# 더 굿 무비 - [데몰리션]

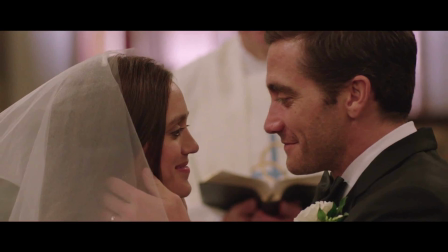[4:26]
오히려 저는 바로 그 지점이 이 작품을 좀 높게 평가한 지점인데요. 감독의 자의식이 조금 더 전면에 나서서 연출자가 좀 더 보이는 영화였기 때문에 더 좋게 보였던 것 같습니다. 또 데몰리션에는 뻔한 러브스토리가 등장하지 않는 점도 참 신선하죠.
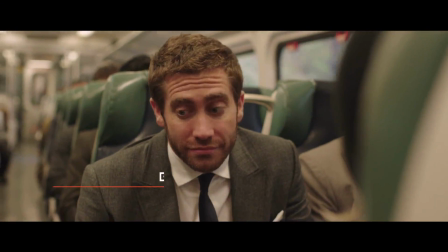[4:41] Hi.
보통 상실을 경험한 한 남자 앞에 새로운 여성이 등장을 하면 이제 또 둘만의 새로운 사랑이 시작되겠구나라고 예상을 하는 게 당연한 수순인데요.
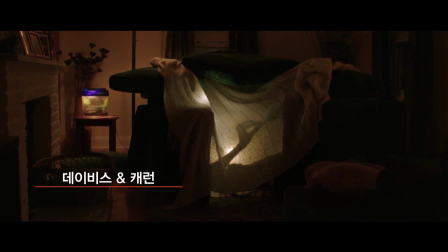[4:52]
그런데 이 작품 속에서 그들은 우리의 예상을 벗어난 관계를 구축해 갑니다.
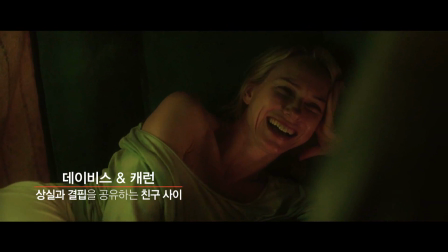[4:57]
서로의 상실과 결핍을 가감 없이 공유하면서 진정한 친구가 되어가죠.
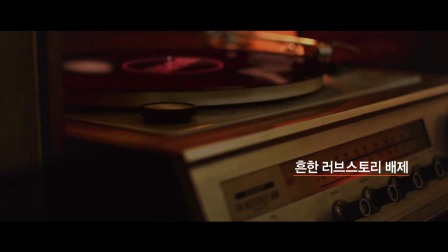[5:03] This is all I can handle. That's fine.
치유의 도구로서 사랑을 좀 무리하게 밀어붙이지 않는 절제?
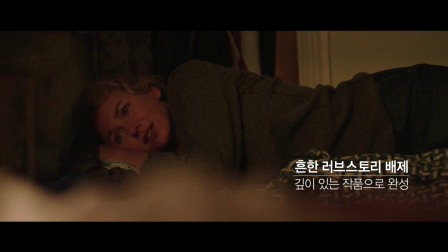[5:10]
그 지점이 작품 훨씬 좀 깊이 있게 만들어준 게 아닌가 그런 생각이 듭니다. 장마크 발레 감독하면 역시 가장 먼저 떠오르는 것은 특유의 영상미와 스타일리시한 화면이죠.
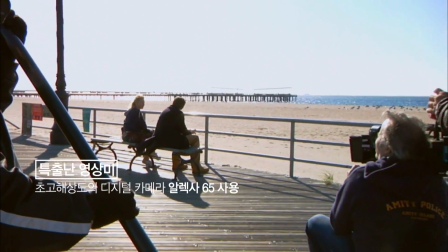[5:20]
특히나 이번에는 현존하는 디지털 카메라 중에서 가장 기능적으로 뛰어나다는 알렉사 65 카메라를 사용을 했는데요.
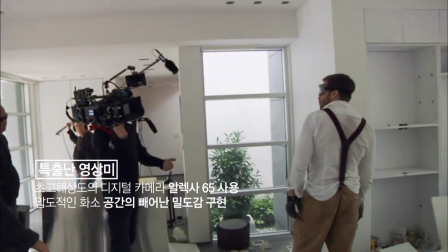[5:27]
공간의 밀도를 잡아내는데 아주 탁월한 카메라죠.
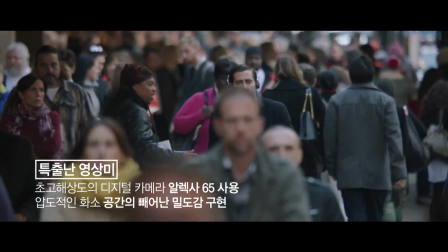[5:30]
그래서 이 영화의 뉴욕 거리 모습을 보고 있으면 우리가 지금까지 보지 못한 뉴욕을 보는 것 같다라는 생각이 들기도 합니다.
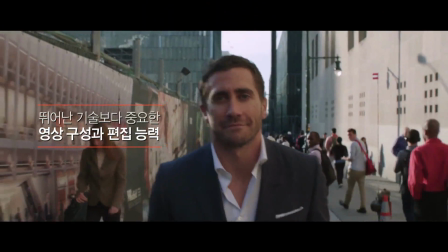[5:37]
하지만 아무리 기술적으로 뛰어난 카메라를 활용한다고 해도 그 영상을 어떻게 재구성하고 또 편집하냐에 따라서 느낌이 더 달라지고 맥락이 달라질 텐데요. 이 영화는 편집이 아주 유려하다는 생각이 듭니다.
Do you think it's too late for that?
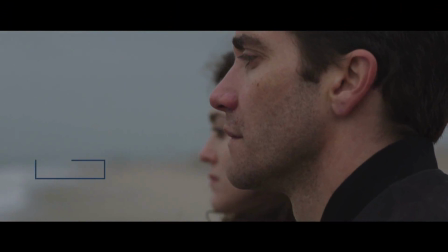[5:51]
주인공이 느끼는 감정들과 또 아내와의 추억 같은 게 플래시백으로 종종 등장하는데요.
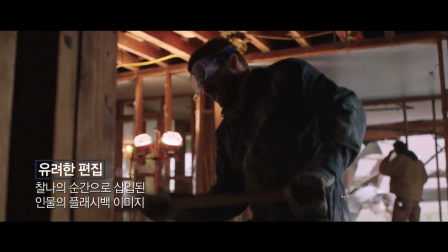[5:57]
그 플래시백이 맥락이 그렇게 설명적이지 않고 굉장히 찰나적인 이미지로 훅훅 들어왔다 나갔다 합니다.
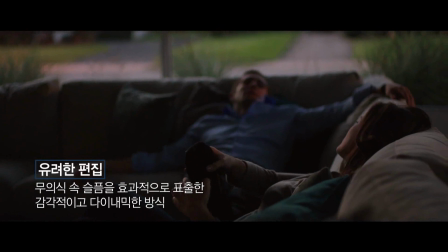[6:04]
그렇게 이미지를 활용하는 방식이 다이나믹하고 감각적이기 때문에 무의식을 드러내는 방식으로는 굉장히 효과적이었다는 생각이 듭니다. 저는 장마크 발레의 작품 속에서는 언제나 음악의 사용을 주목하게 되는데요.
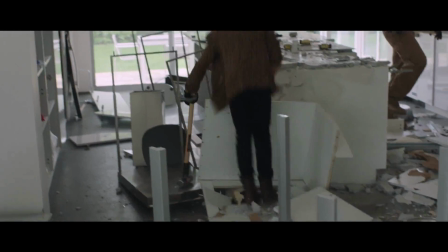[6:18]
특히나 데이비스가 아내와 함께 살았던 집을 파괴하는 장면이 인상적이었는데요.
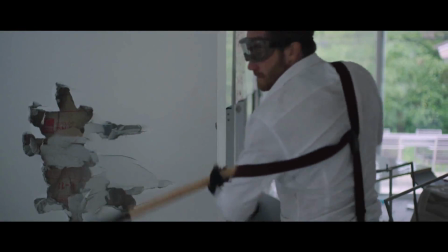[6:24]
그때 캐런의 아들이 플레이하는 곡이 바로 M. 워드의 Watch the Show입니다.
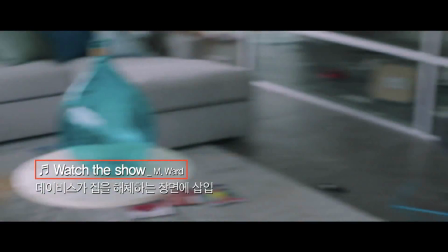[6:33]
두 남자가 집을 해체하는 소음과 인디 포크 뮤지션의 기타 연주가 묘하게 어울리죠.
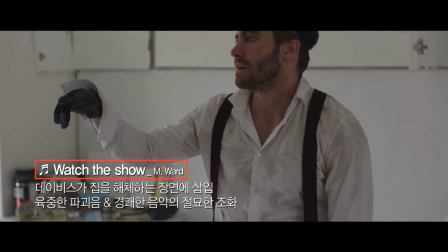[6:41]
그 육중한 파괴력과 경쾌한 음악에 엄청난 카타르시스를 느끼게 됩니다. 데몰리션은 한 인물을 아주 깊이 있게 파고든 영화인데요.
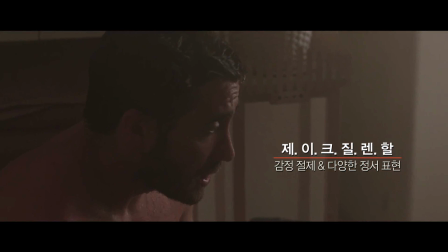[6:51]
슬픔을 배제하면서도 또 다양한 감정을 연기해낸 제이크 질레랄 그 배우의 연기가 굉장히 돋보인다고 볼 수 있겠죠.
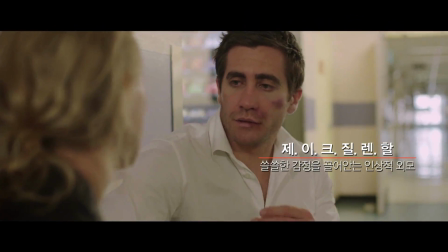[6:58]
특히 저는 그의 속눈썹을 유심히 지켜보게 되는데요.
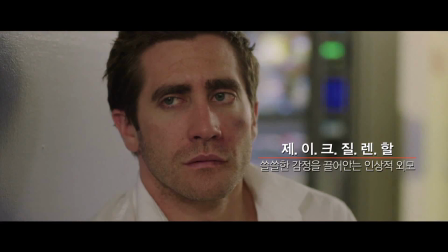[7:01]
특별한 대사를 하지 않아도 길고 짙은 속눈썹이 쓸쓸한 감정을 아주 잘 표현해주고 있는 것 같아요.
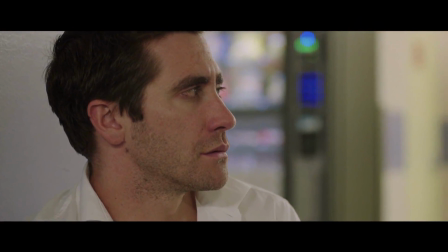[7:08]
데몰리션을 보면서 제가 동시에 떠오른 영화가 한 편 있는데요. 무려 15년 전 작품인 문라이트 마일입니다.
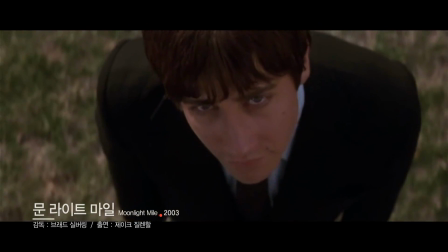[7:15]
문라이트 마일에서도 사랑하는 사람을 잃은 남자 주인공으로 등장을 하거든요.
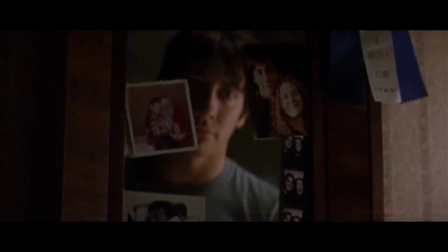[7:19]
제이크 질레날은 이렇게 혼자 남겨진 사람의 쓸쓸함과 공허를 아주 잘 표현하는 배우인 것 같아요. 제이크 질레날은 그 극중 인물에 대한 몰입도가 굉장히 뛰어난 배우로 알려져 있는데요.
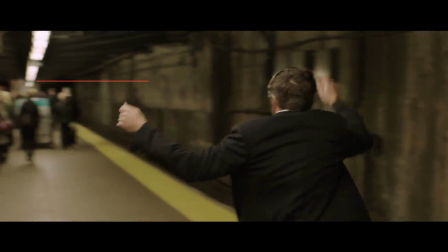[7:31]
영화 속에서는 뉴욕 도심 한복판에서 춤을 추고 다니는 장면을 보면은 아 어느 정도이구나 하는 걸 알 수 있는데
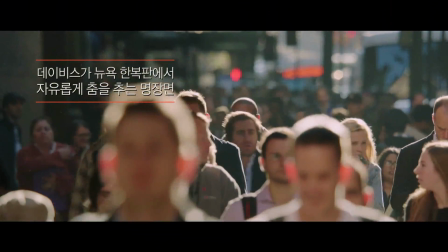[7:40]
누구나 뭐 이 장면을 명장면으로 꼽을 만한 장면이기도 하죠.
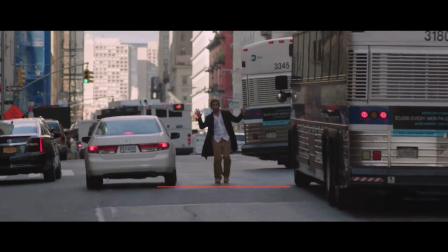[7:46]
바로 그 장면의 상당 부분이 미국 뉴욕에서 9.11 테러가 벌어져서
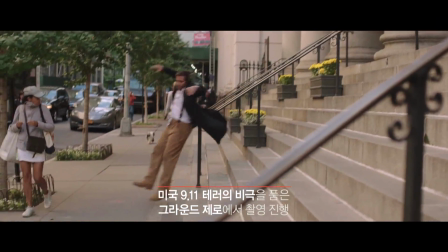[7:51]
무너졌던 월드 트레이드 센터가 있던 그라운드 제로 구역에서 촬영이 됐는데요.
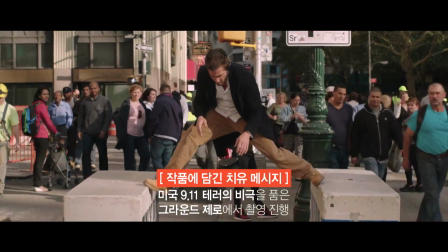[7:58]
데몰리션이 얘기하는 치유의 메타포가 바로 거기에 있다고 이 제이크 질레날이 한 인터뷰에서 얘기를 하기도 했어요.
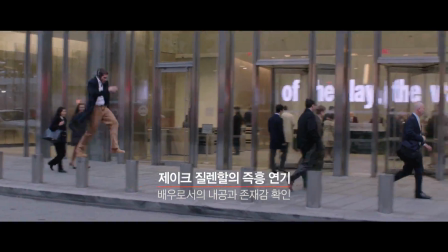[8:06]
더군다나 스토리보드 없이 100% 애드립으로 촬영된 장면이라고 하는데요. 제이크 질레날이라고 하는 배우가 보여준 연기가 압권이었던 것 같습니다.
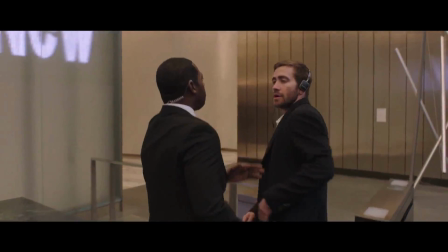[8:17]
필모그래피를 살펴보면은 자신만의 세계관이 굉장히 뚜렷한 배우구나 라는 생각이 듭니다.
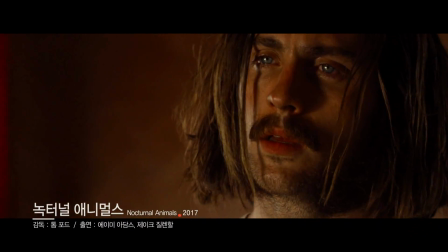[8:23]
나이트크롤러나 또 녹터널 애니멀스 같은 영화를 보면은 신미안이 보통 배우가 아니구나라는 생각이 들고요.
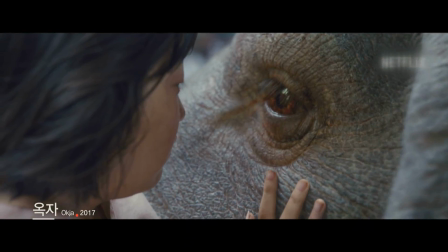[8:30]
최근에 또 옥자에서 또 조연을 맡았었잖아요.